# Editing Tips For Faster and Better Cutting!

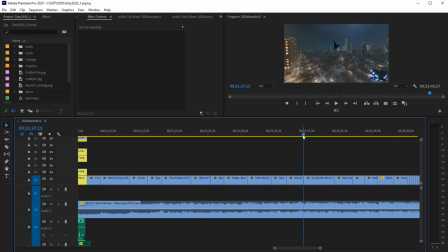(12:24)
sort of this flying Ori thing. So, obviously, they're not quite in the same position, but the brightness and color changes enough. And I'm kind of drawing attention to the cuts in this montage because, like,
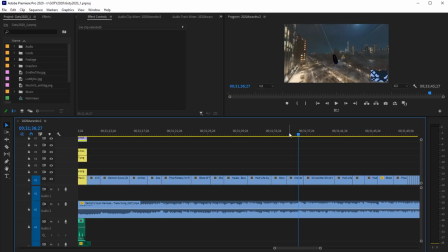(12:36)
it's very percussive and it's very exciting, and I'm trying to build excitement, and I mean, we really do that over here in a second.
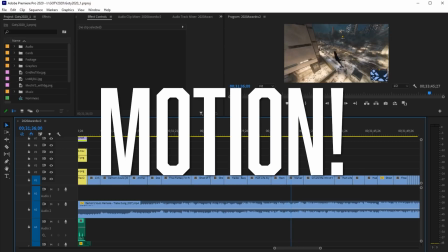(12:45)
But yeah, so cutting on motion is like number one when you're cutting stuff like this.
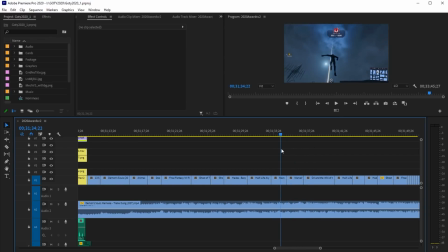(12:52)
It's just really great. And I mean, I said formal edit. This isn't exactly a formal edit. I mean, it sort of is because I'm matching. It's like a match cut, you know. A formal edit is more like theoretical. So like that would be. It typically would happen more in, like, art kind of stuff.
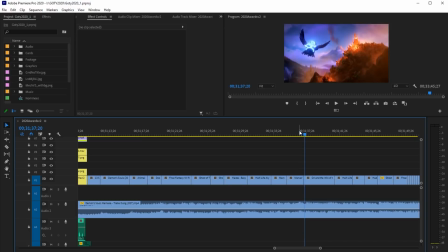(13:12)
But these are sort of a formal edit, where it's, like, going from flight to flight, right? Or it's thematically linking your edit. And editing is all about motivation, and it's all about emotion.
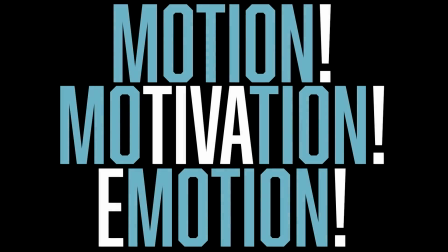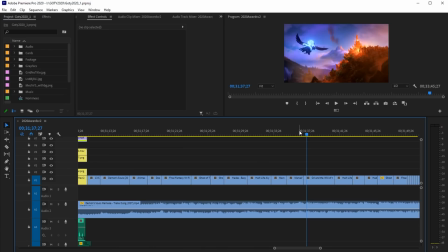(13:31)
Whoa. And so here I'm trying to drive excitement, and we know these games, and we're looking... You know, and so matching flight to flight, or falling to falling is an exciting way to do that, and it's a formal kind of, you know, it links it together in your mind.
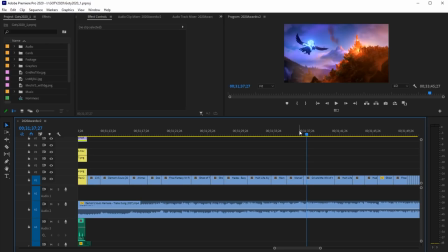(13:49)
Other examples of that would be, like, I don't know, someone, like, reaches for a tea kettle, you know, but then you see their hand hit the handle of the tea kettle, and that cuts to someone's hand, like, just grabbing a door handle and opening a door or something like that.
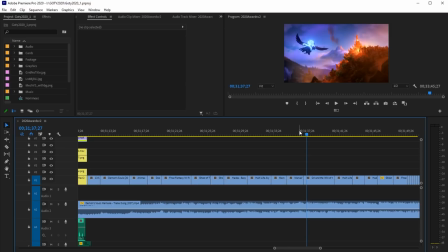(14:07)
Like, that's a formal edit, because you're linking that motion and that idea. And I mean, even better, I mean, the best way to do that is if it's emotional too. And like, that's the big thing for motivated cuts, is cut on the feeling.
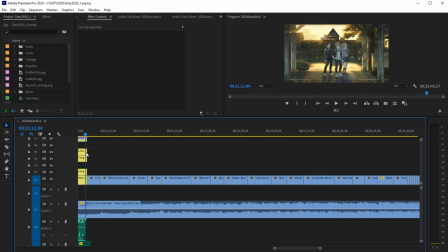(14:24)
Walter Murch, a famous editor who cut a lot of stuff back in the day, like Francis Ford Coppola stuff, he would do a trick where he would pause the footage with his thumb on the same,
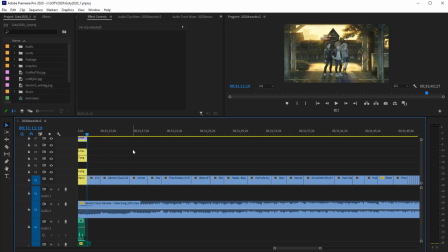(14:39)
like, whenever he felt the cut, he would pause. So if you're ever having trouble, like, knowing exactly when to cut on something, try that and see, like, play it a few times and then see if you stop on the same place multiple times in a row,
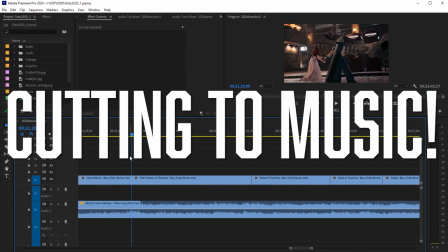(14:53)
and then you're like, okay, that's where the cut needs to be. Cutting to music is very, very different from cutting an emotional scene.
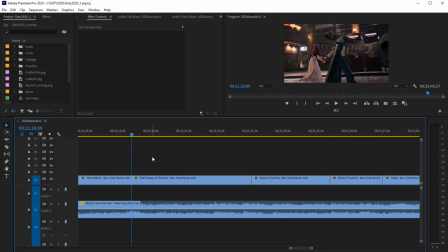(14:59)
This trick of stopping the playhead where you feel it works best for like emotional scenes, like actors talking to each other. With music, it doesn't always work that way because you're always going to stop on the beat.
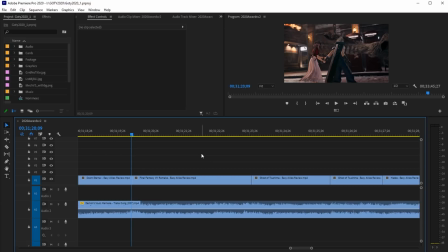(15:12)
But cutting to music, you don't always want to cut on the beat because it's kind of a weird thing, but your eyes and your ears and your brain don't always kind of talk at the same speed.
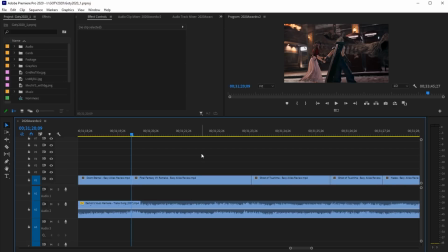(15:26)
So, like music video editors will definitely tell you, like, a lot of times you have to cut the video before the beat or right after the beat. So, like, I mean, on this beat cut, right?
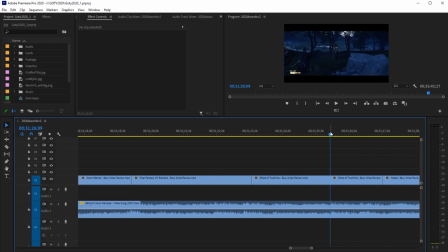(15:42)
So, like, this is where the cut is, and this is where the beat is. So I cut, like, just before it. See that? It cuts just before it.
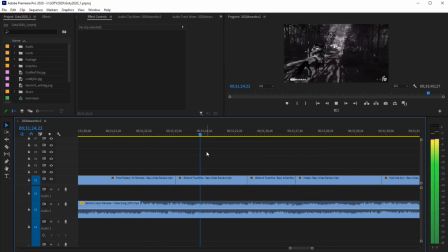(15:56)
But it feels, when you're watching it in context, and like that one I cut right after it because I wanted it to hit, like I wanted it to land. But, yeah.
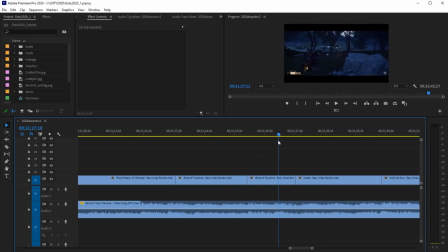(16:10)
And like, matching the action on that cut, so the edit doesn't happen on the cut, but the action in the scene happens on the cut. And also, I mean, this is getting really dumb, but how many syllables does family have when it fades in, and how does it match the music?